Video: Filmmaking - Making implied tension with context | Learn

In this video, we're going to explore how horror films and other genres use context to create tension, ultimately creating stories that can scare us without outwardly scaring us. Let me explain. When writing or directing films, one of the most important components when moving your story forward is tension. Films are built on the raising and falling of tension, and this tension can manifest itself in many different ways.
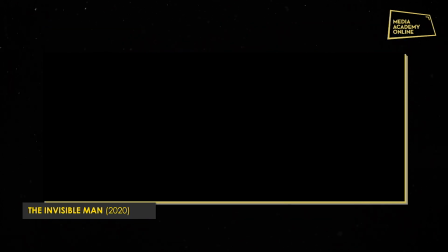0:31 For example, this could be a threat, an antagonist, or for a lot of people the most relatable would be a giant fight scene. But raising and lowering this tension at certain points can help the filmmaker weave a compelling and enjoyable movie.
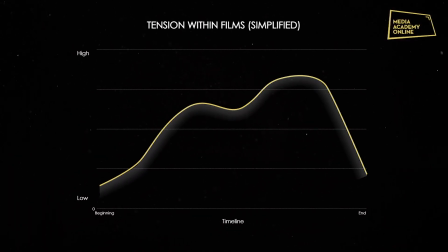0:46 There's a number of points within a movie where the tension is raised, where the audience will be on the edge of their seats. And there's points where this tension will be broken, where we see a lowering of this tension, creating a break within the story. As an easy example, let's think of the point that has the highest tension.
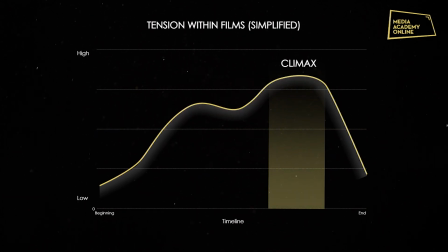1:05 This is the climax. And by the end of the film, after the climax has ended, we then usually see a sudden lowering of this tension. It's important to remember that films shouldn't always have a heightened state of tension, nor should they have too little.
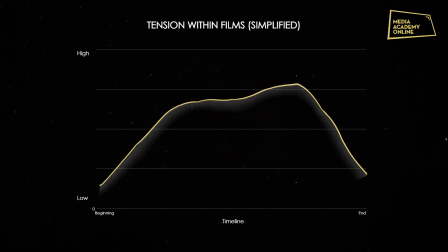1:20 The points of higher and lower tension, however, will be different for every story. So if we focus on horror films, these films can do small things to create scares and increase this tension,
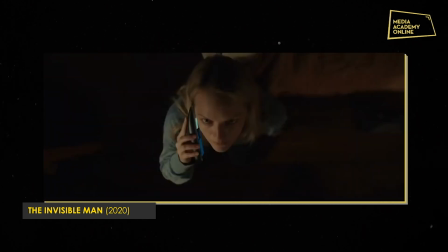1:32 rather than relying on these large spectacles and visual effects. And this method is quite simple, really.
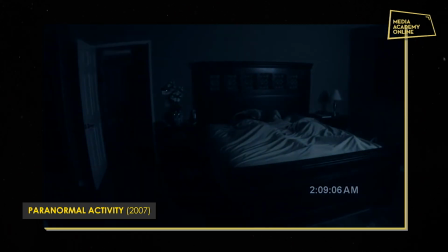1:39 It's about creating context to the threat, rather than showing the threat itself. But what do I mean by this?
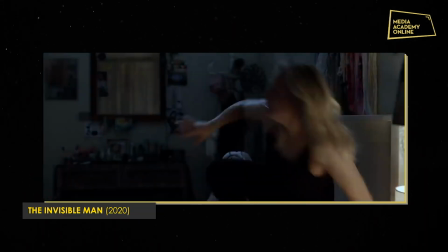1:45 If we look at the current film, The Invisible Man, they're able to create fear simply by showing actions made from our lead,
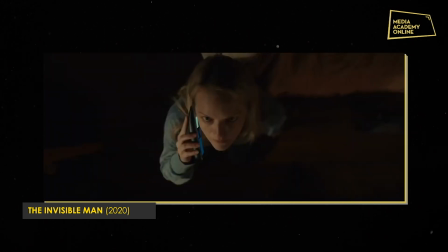1:53 followed by showing shots with no movement. Whether that's movement of the camera or movement from anything within the frame. This makes us imagine certain movements within the shot, and we then focus on all the details within the scene.
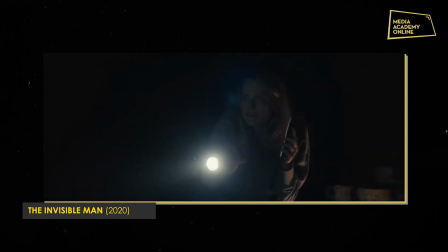2:07 This allows us to build the fear ourselves. And this is without spending an extra dollar on effects and bells and whistles.
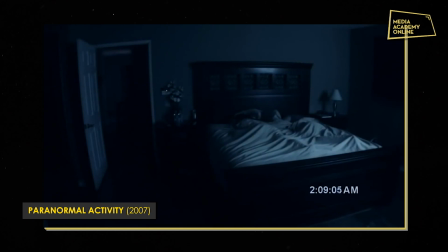2:15 Or the film series Paranormal Activity that uses camera footage and holds shots.
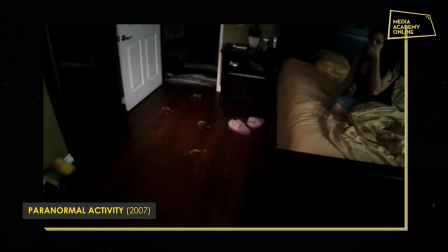2:21 Using camera footage with the use of holding a shot, as well as the low quality camera footage, which can confuse the brain into thinking we're seeing movements, even if they aren't. Allowing us to look at any potential movement or noise in the footage as a potential threat. Another example is a film such as Contagion.
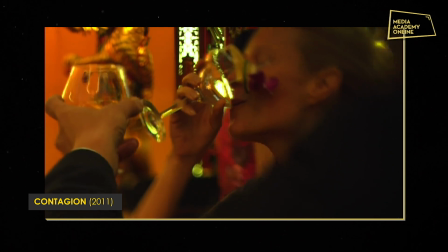2:40 In this film, we see people picking up glasses, shaking hands, moving pieces of paper around.
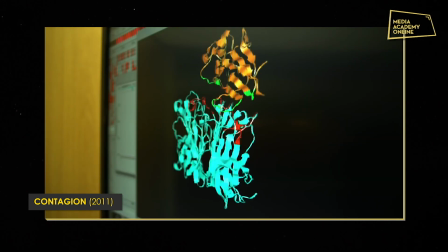2:47 These things, without context to the fact that it's a virus film, would be seen as almost mundane and irrelevant to the story. But in this context, we see everything that's being touched as a potential threat. In this case, it being the virus. Again, the context is giving the film its tension. Following the simple understanding that films are powered by the rise and fall of tension, great filmmakers have the ability of finding new and creative ways of raising and lowering this tension. But it usually doesn't work on its own. Let's explore some factors which can help this process. The most obvious of these is music. The music used can create an image in the viewer's mind, regardless of the scene. To see this in practice, let's look at this shot.
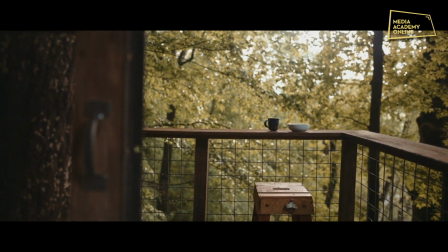3:37 This is a pretty simple shot, right? But now let's place a sad soundtrack into the shot.
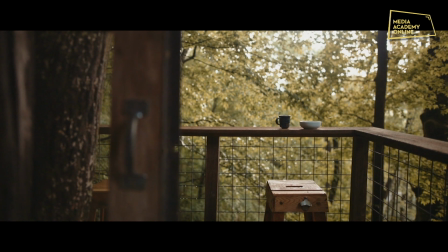This automatically changes the mood to show a somber interpretation. Now let's change it up again. In extension to this is sound.